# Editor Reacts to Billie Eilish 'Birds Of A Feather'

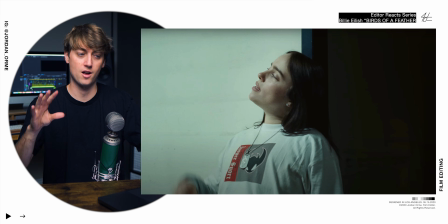All right, so what I'm thinking is whoever edited this is picking shots purely based on performance, purely based on how well she acts. And what do you want to look for in that? As an editor, you want to look for what am I supposed to be feeling at this moment?
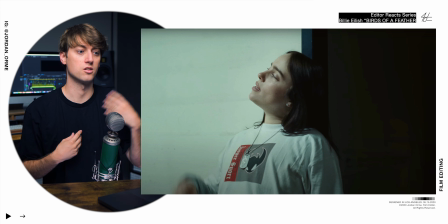And is the performance believable? Does it look like she's acting, or does it look like she's actually feeling what her face is saying?
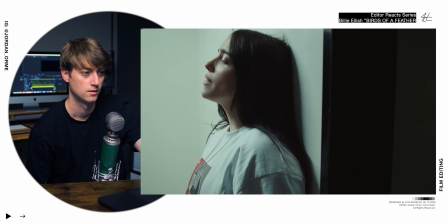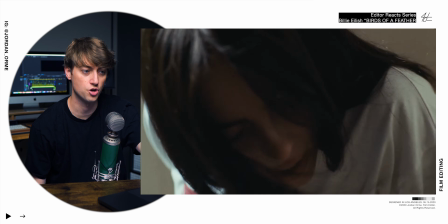And we're picking shots that showcase her emotion really well.
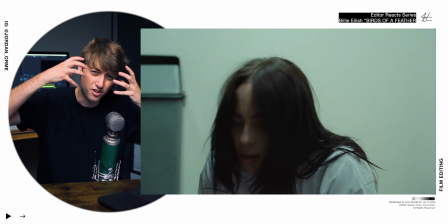So right here, that close-up with the darkness in her face, ridiculous.
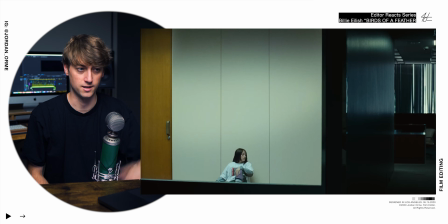That little smile, crazy. She's just vibing.
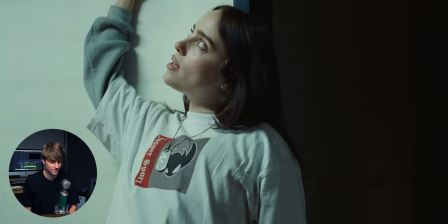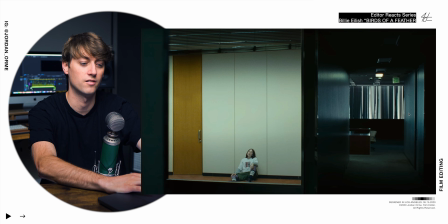Now we keep going back to this wide shot right here, which is just amazing cinematography.
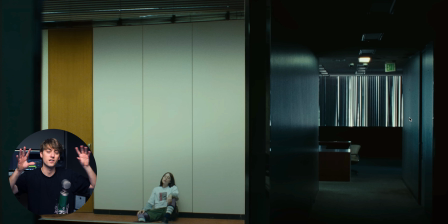We have a dark hallway, a bright room. We're kind of seeing down both. This is home base for this verse too. Keep coming back to it.
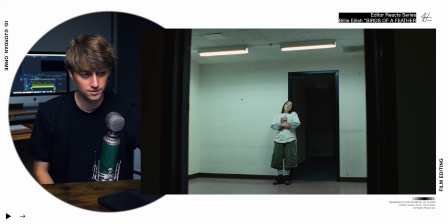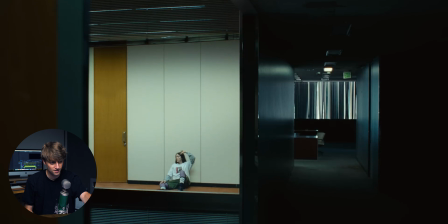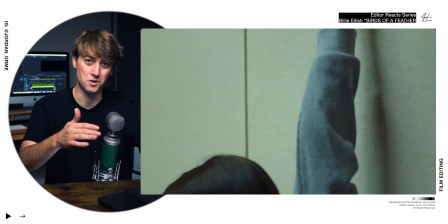So what's the new thing in this pre-chorus? What's the new thing that's being added? Right when it starts, something new is added and her hand just slowly starts creeping its way up.
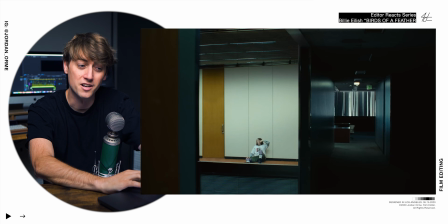It's just ever so slight. We don't really realize something's happening until about halfway through.
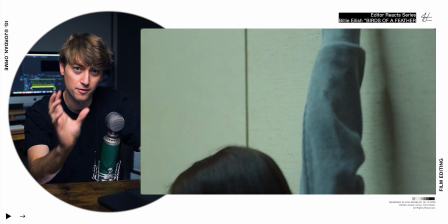But every single new phrase, every 8 bars, something new is introduced.
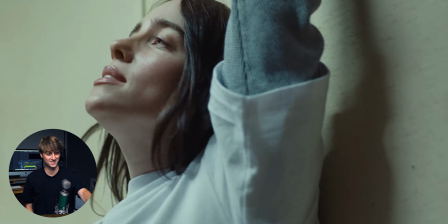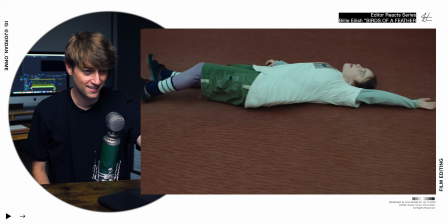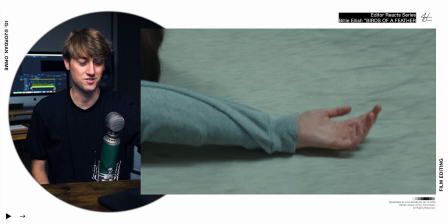The amount of inserts is just crazy.
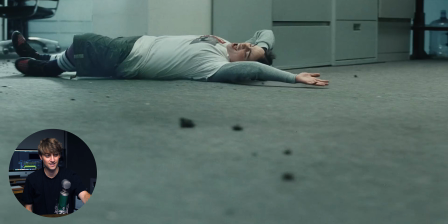Yes, bro. Yes. That's called performance-based editing. You pick something that's similar where she's laying down, just like excruciatingly screaming, and we cut a bunch of those together.
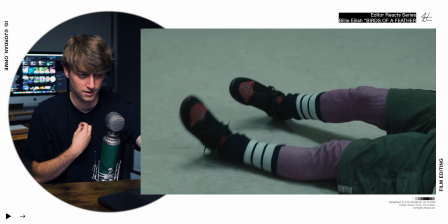It works so well. Like, I just feel something so deeply. Right at that climactic moment of the song.
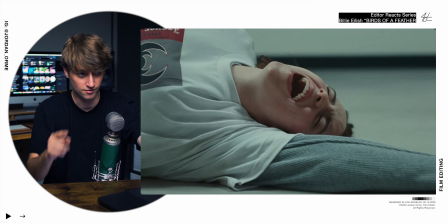Right there.
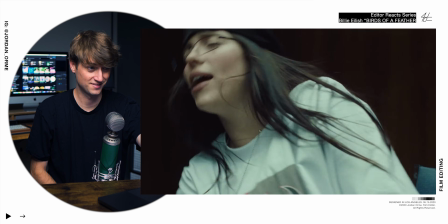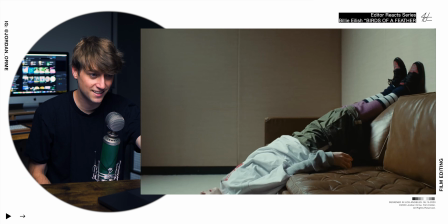The camera work is getting a little more chaotic, where when it started, it was all just perfect static shots.
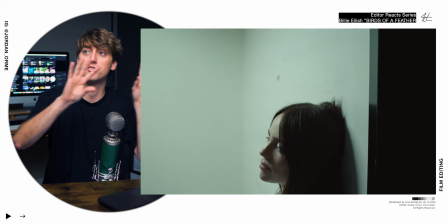No movement whatsoever. And then in verse 2, we're starting to get some movement as we go across the ceiling.
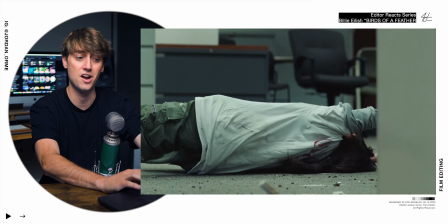And then at this final chorus, we're going handheld. Like, we're just carrying the camera around with our hands.
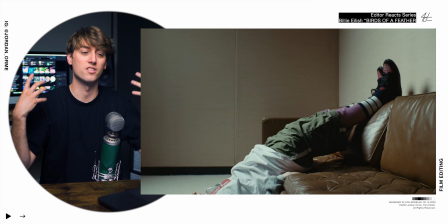You just feel this chaos.
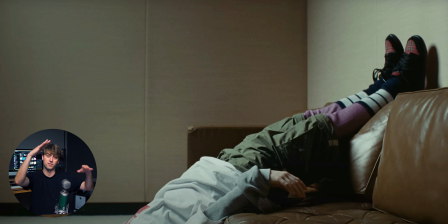I think this shot right here is reversed, so I think she's actually kind of falling down off the couch, but we just reverse it and it looks like she's defying gravity, falling up.
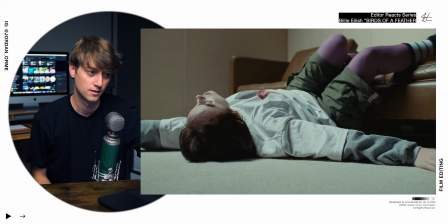Perfect usage. It fits so well. Just like, oh, the writhing is just so uncomfortable.
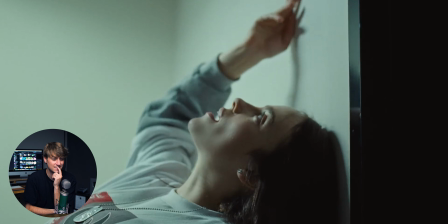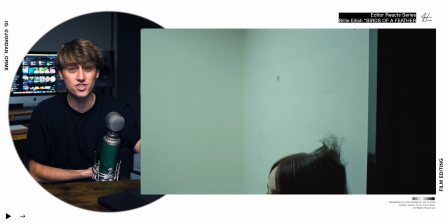Slowly getting dragged. This shot we already saw, but that's it reversed.
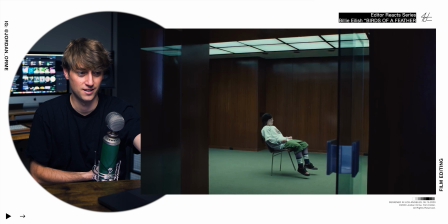This shot is so good, bro. So the end mirrors the beginning, where every 2 beats we were cutting, just right on the beat.
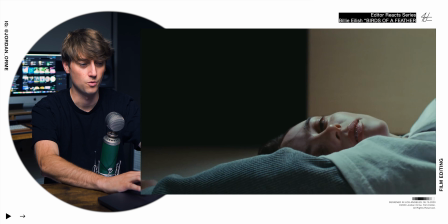And at the end, we're cutting again on the beat, but every shot is just slower.
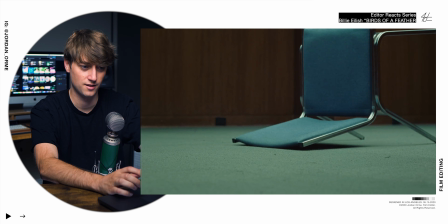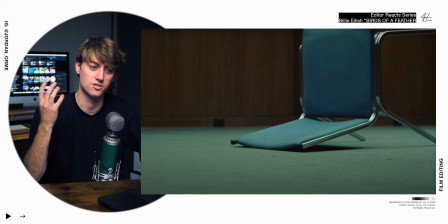The last shot is similar to the beginning shots, where we just see furniture, we just see inanimate objects, except something's different. The chair is now turned over, potentially representing the chaos that is ensued because of this relationship. I just want to play this clip from the behind the scenes with the director and Billie Eilish. It's just fun to see the way that they thought about creating the music video.
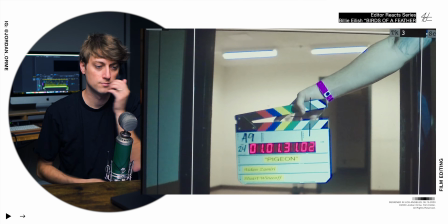Or should we go?